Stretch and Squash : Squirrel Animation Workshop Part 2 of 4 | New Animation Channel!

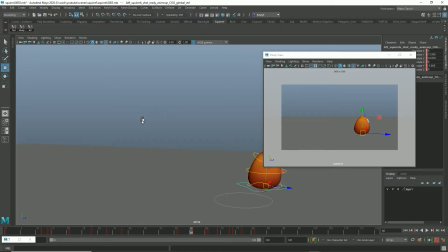0:00 Hi there everyone, Foxy Fern here, and welcome back to Animating a Squirrel in Maya.
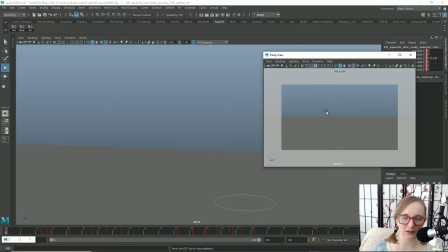0:04 Today we're going to continue applying the process that we were using last time into the rest of the hops on this animation. So here's a little refresher of what our animation is looking like so far.
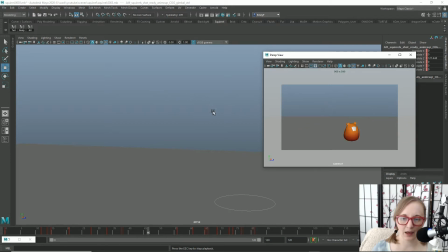0:20 And yeah, we're just gonna go ahead and add a little bit of that stretch and squash to all the other hops. And then maybe we'll get into some of his personality on his little look.
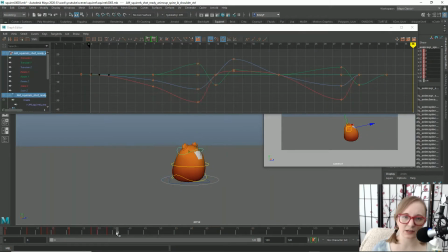0:33 So since the end of this animation is a little bit different than the beginning of it, I'm not going to really copy and paste his stretching and squashing from his first two jumps, since they were very big jumps and now we're doing the little hops.
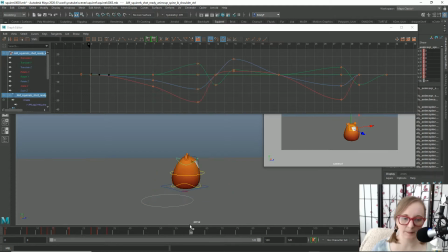0:46 But I can animate the initial hop and then copy that animation onto the following ones. I think I'm going to do just the basic of the little,
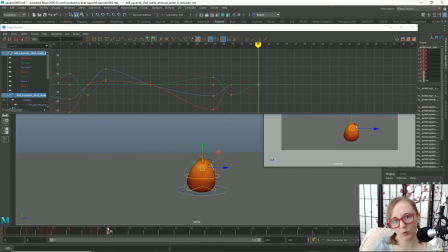1:01 the squirrel noticing us here before we have him hop away, though, just to make sure that I have the right amount of timing there, because it's hard to tell sometimes. It feels like it's enough time for the squirrel to, be shocked and see you and then decide to run away.
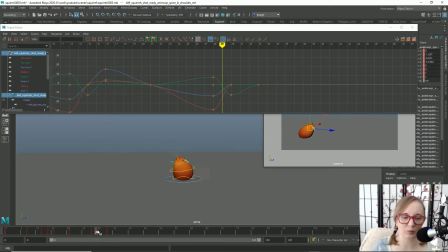1:19 But without, all the stretch and squash and anticipation for that motion, it's a little hard to tell sometimes. And it'll be easier to shift the timing if we haven't added, a whole bunch of keyframes at the end of the animation before doing that.
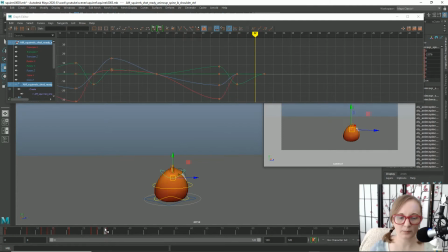1:36 So I want him to kind of, as though he's about ready to make his next hop is when he stops and notices us there. So he's going to come up a little bit first. We might actually need to add a bit more time in that case to this first little bit here.
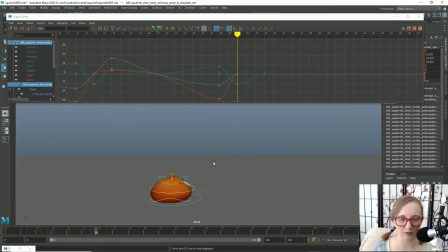1:56 I don't really need my camera view right now, so I'm just going to look in my perspective view here. So let's go ahead and add, he's going to have a little bit of a jiggle, since it's right now it's he's bouncing down,
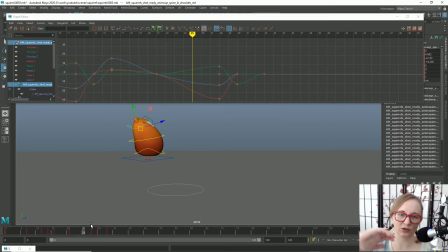2:14 and then as his body's coming back up, he's kind of using that momentum to go into his next jump. But since he's stopping, he's going to have a little bit of a boing as he, the rest of his body wants to continue on in that jump, but he's making it stop. So we'll take care of that first.